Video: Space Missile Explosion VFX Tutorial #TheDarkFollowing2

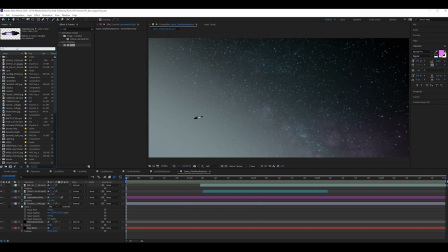[20:26]
So for that, what we're going to do, search for lens flare, flare. Right, flare, take that, chuck it on.
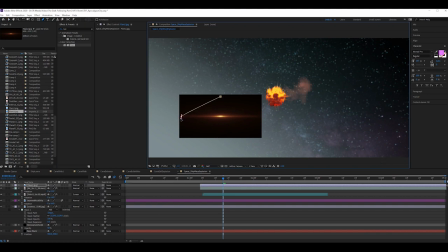[20:38]
We can do a little mask, kind of like this. Now, I usually have the red giant lens flare add-on, which I will switch to later, but I can't afford it right now.
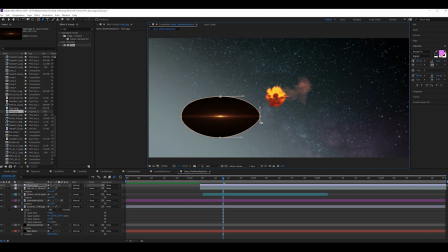[20:53]
Annoying, you have to subscribe to it, I find. I would love to just buy it one off as opposed to keep having to subscribe to it every year. Sometimes there's a deal on, sometimes there isn't, so I just never know how much it's going to be. And this year, unfortunately, I just couldn't afford it.
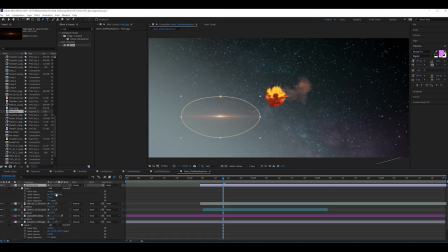[21:08]
So let's apply that screen mode to it. Change that masking feather. And if possible, I'm going to apply some curves just so that the lens flare brightness sticks out a bit better.
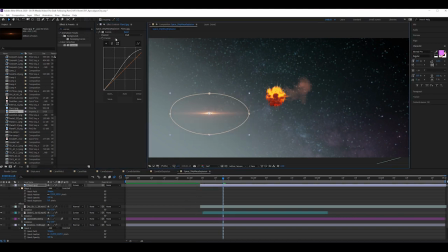[21:25]
Cool. Liking that. Let's push some red values in there a bit more.
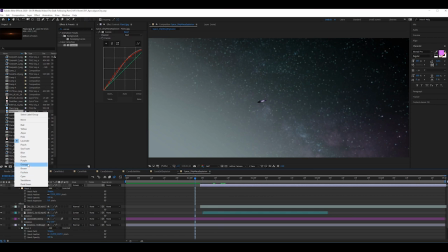[21:32]
Okay. And let's change this to be red. Now, how do we want this to go?
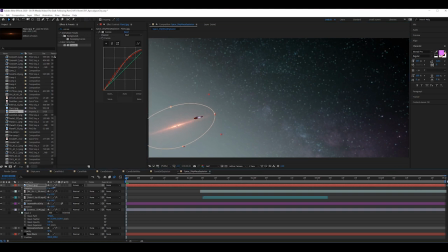[21:39]
If we align the rotation of this with the ship, the flare kind of gives the sense of danger. It really does. And if we just position this flare, I'll just call it missile.
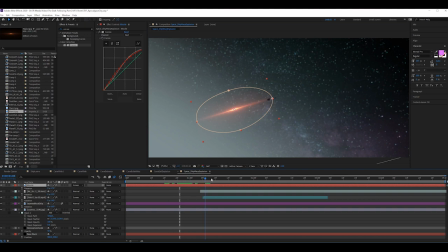[21:53]
What we can do is parent everything else to the flare, and location wise we want it to hit here, minus 14. We use the same number p, yeah, there at the same time the ship does.
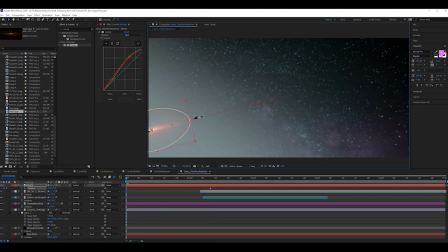[22:11]
And then trajectory wise we want it to be behind the ship, starting maybe there. And when we play, that's looking cool. I'm going to move that below the explosion as well. So now let's see. But maybe above the ship.
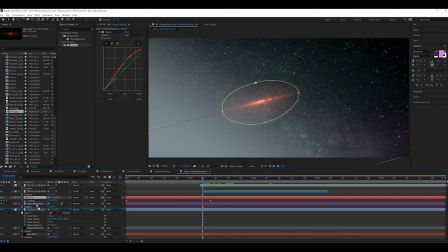[22:28]
So that, because you see here, if I had it below there, that looks a bit naff. So let's move it above. Bang. You can see the shape of the shot is starting to come together a little better.
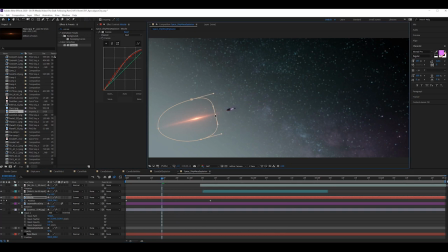[22:45]
And with the missile, let's move this that way a bit more. Just so, let's bring that mask feather down just a bit. So you get the idea, it's streaking behind. Let's bring that mask down.
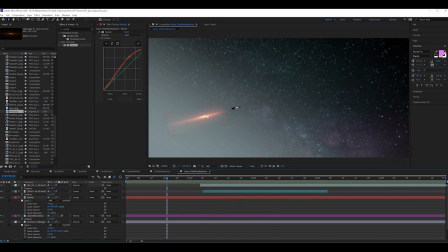[23:04]
There we go. Looking a bit more like a missile. Now, obviously there, what we want to happen is essentially we want to keyframe this mask to give it the illusion that it's still moving inwards
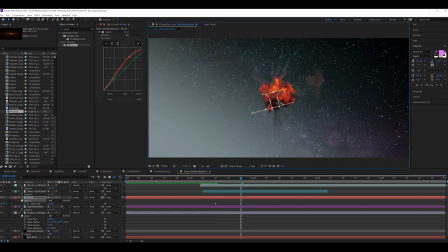[23:22]
and then it's vanished. So just do some sort of job like that. That's cool. And we don't need to go any further than there, so we can cut that off. Now let's see what that looks like. Too short, almost too short. So let's move that in. Even again, it could be quicker.
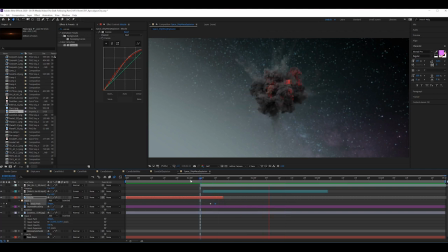[23:45]
There we go. Now actually, I think we could almost move all of this even further to the right side, because I want to create that sense of timing. And here you're kind of, it's composition wise, we're looking way too far to the left side here.
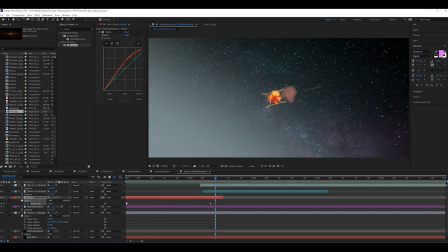[24:03]
So that's fine. All we have to do is just, if we move our explosion first, so we know where we want it to actually explode, and all we have to do is just change where the ship is before it launches.
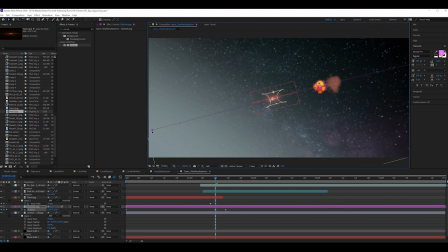[24:19]
Move it to there. Move that start point. Same thing with the ship. Want it to end up there. Now that, we can move this way further back.